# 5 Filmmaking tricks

Welcome to Film Riot. Today we're taking a look at five of my favorite filmmaking tricks that we've done over the past almost 10 years of Film Riot. But first, I changed my shirt. It could be because we're shooting this part on a different day, or it could just be because I wanted wardrobe change and I'm gonna change back to the original shirt again in a minute. It's up to you to decide. But the point is, if you are an independent filmmaker of any kind, you should be checking out the New Vision International Film Festival.
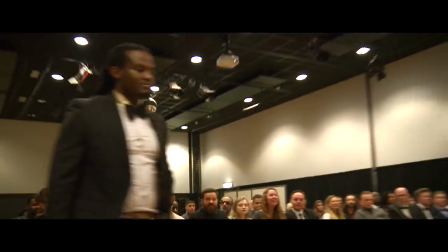[0:29]
The festival is located in Amsterdam and supports both short and feature films.
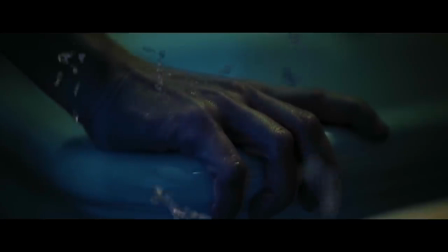[0:34]
They also have special categories for VR, special effects, web series, video clips and animation.
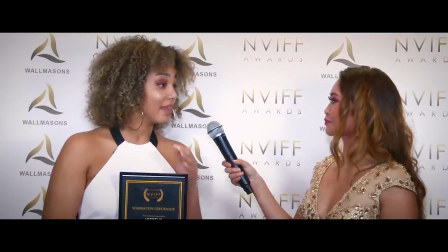[0:39]
This year, the festival has several prominent attendees, including Emmy winners, Grammy winners, Tony winners, and filmmakers whose work has appeared in the Cannes film festival. So check out their website in the notes below and submit your films today. And the first of my favorite tricks is one of the most simple ones, not something that I use all the time, but is so helpful.
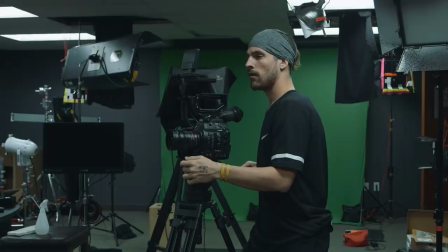[1:03]
in a visual effect or just in a style and that is a whip pan we've shown this on the show a few times shown how one actor can
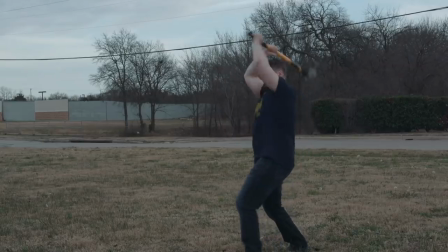[1:10]
look as though they throw something dangerous at another like an axe and just through a whip pan and a cut it looks like that the other actor
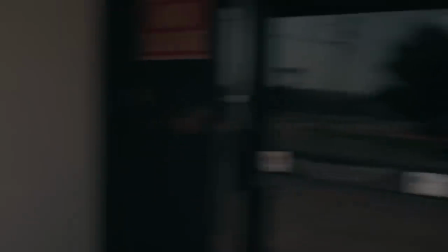[1:17]
actually caught the axe or it could just help bring your actor from one location to another in a very fluid and stylistic way one of my
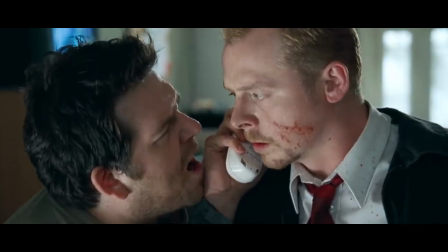[1:23]
favorite very stylistic uses of whip pans is from edgar wright he's made it so specifically his and how he uses whip pans
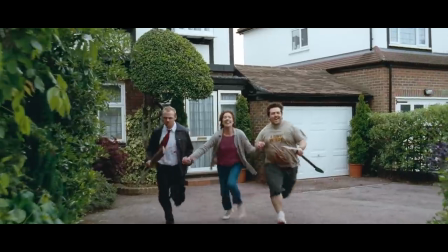[1:31]
and even snap zooms in his work that whenever anybody else does it it just feels like edgar wright but it just goes to show you how you could take one very
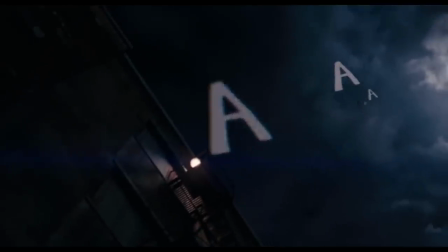[1:39]
simple technique and make it very specifically yours if you do it to your tone and to your style we also use whip pans into
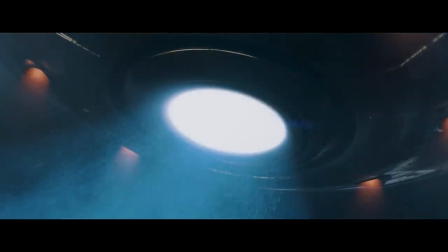[1:47]
digital whip pans for ufo yeah when switching from our actor to the digital model that we had in that scene as well so there's so many different uses for
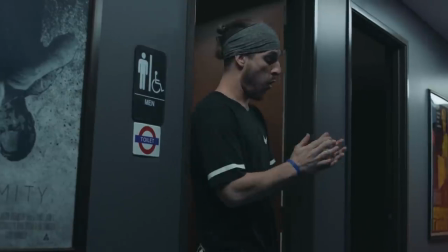[1:55]
it although it seems very simple. It's something that can be very effective in a whole lot of ways.
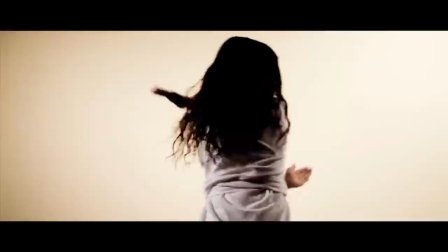[2:00]
My second one is one that we did a very long time ago when we still lived in Florida, but it's still one of my favorite tricks that we pulled off. And that is using a stop motion technique for this effect right here. So I wanted Josh to fly through the scene and we tried a bunch of different things.
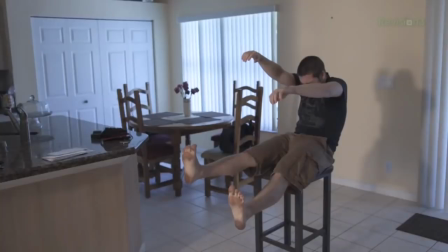[2:16]
Nothing was working, but then we came up with this idea to have him sit on a stool and we move him through the scene and move the camera through the scene,
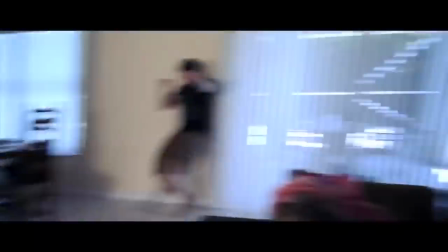[2:23]
creating this stop motion moment that I cut together later seamlessly toss on some motion blur and it worked so effectively i was
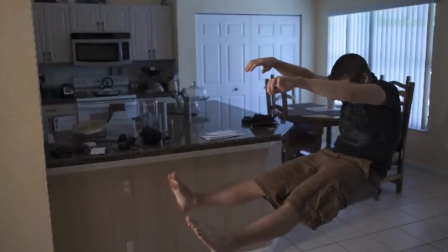[2:30]
actually surprised at how well it's worked i've used versions of this in different ways over the years including just making objects move on their own but this is still my favorite
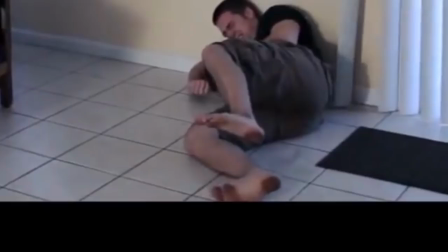[2:38]
use of that and then there was also this josh's feet so dirty so why were your feet so dirty um at that point in my life i was also a flintstone oh okay that makes a lot of sense actually so that's how you got around Yeah, yeah, yeah. Oh, okay. My third favorite is a technique that we have shown on Film Riot, but also something that I utilize for a larger budget project as well.
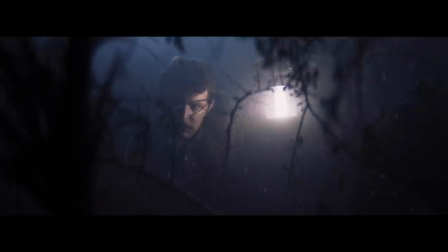[3:00]
On Film Riot, we turned our warehouse into a jungle at night.
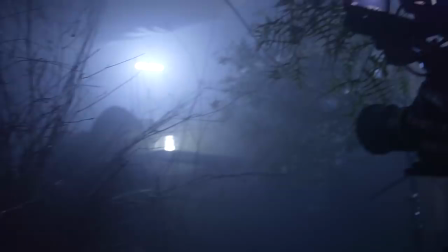[3:03]
It was a small space, but we were able to make it seem like our characters were moving through this jungle setting just by running
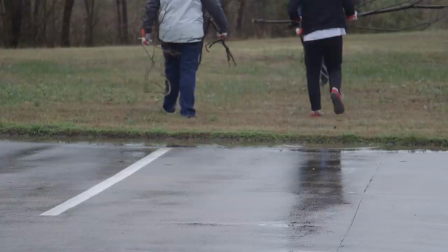[3:11]
the same sequence over and over again and just moving those branches and such around that we pulled in from the outside and then just some dark lighting.
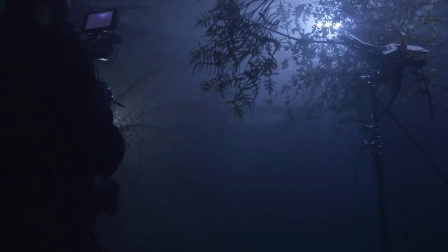[3:18]
It's crazy how effective it can be if you set it up, right? use foreground, mid-ground,
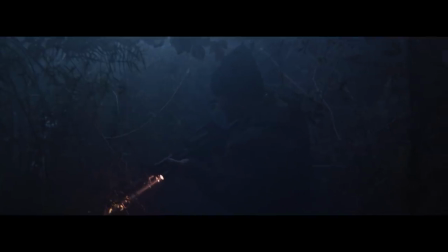[3:21]
and background to create a sense of depth and light the whole thing dark enough to really sell that atmosphere. But I also used this technique when helping out my friend Avi Uabian who directed a Ghost Recon short film for Ubisoft.
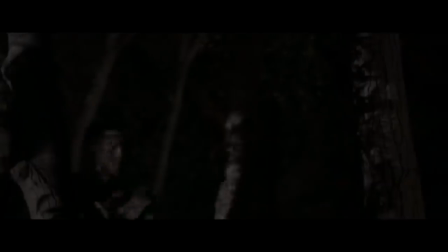[3:33]
There was a section of the short film that they needed cutaways to soldiers in a jungle at night,
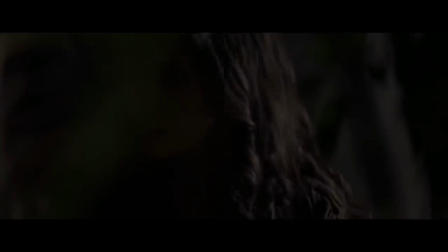[3:38]
and I only had a 10x10 space during the day inside of a warehouse while they were shooting something else to make it work,
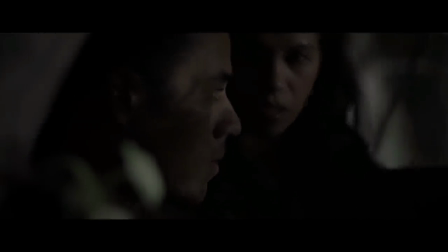[3:45]
and we did the same exact technique. We just went and got as many branches and dirt that we could, brought it all in, and in a very short period of time, grabbed all the cutaway shots that we needed, which ended up cutting into the film in the end seamlessly. So just like with all these other techniques, these are things that definitely can be used on any budget level. It's about being creative and using ideas to further what you're trying to accomplish.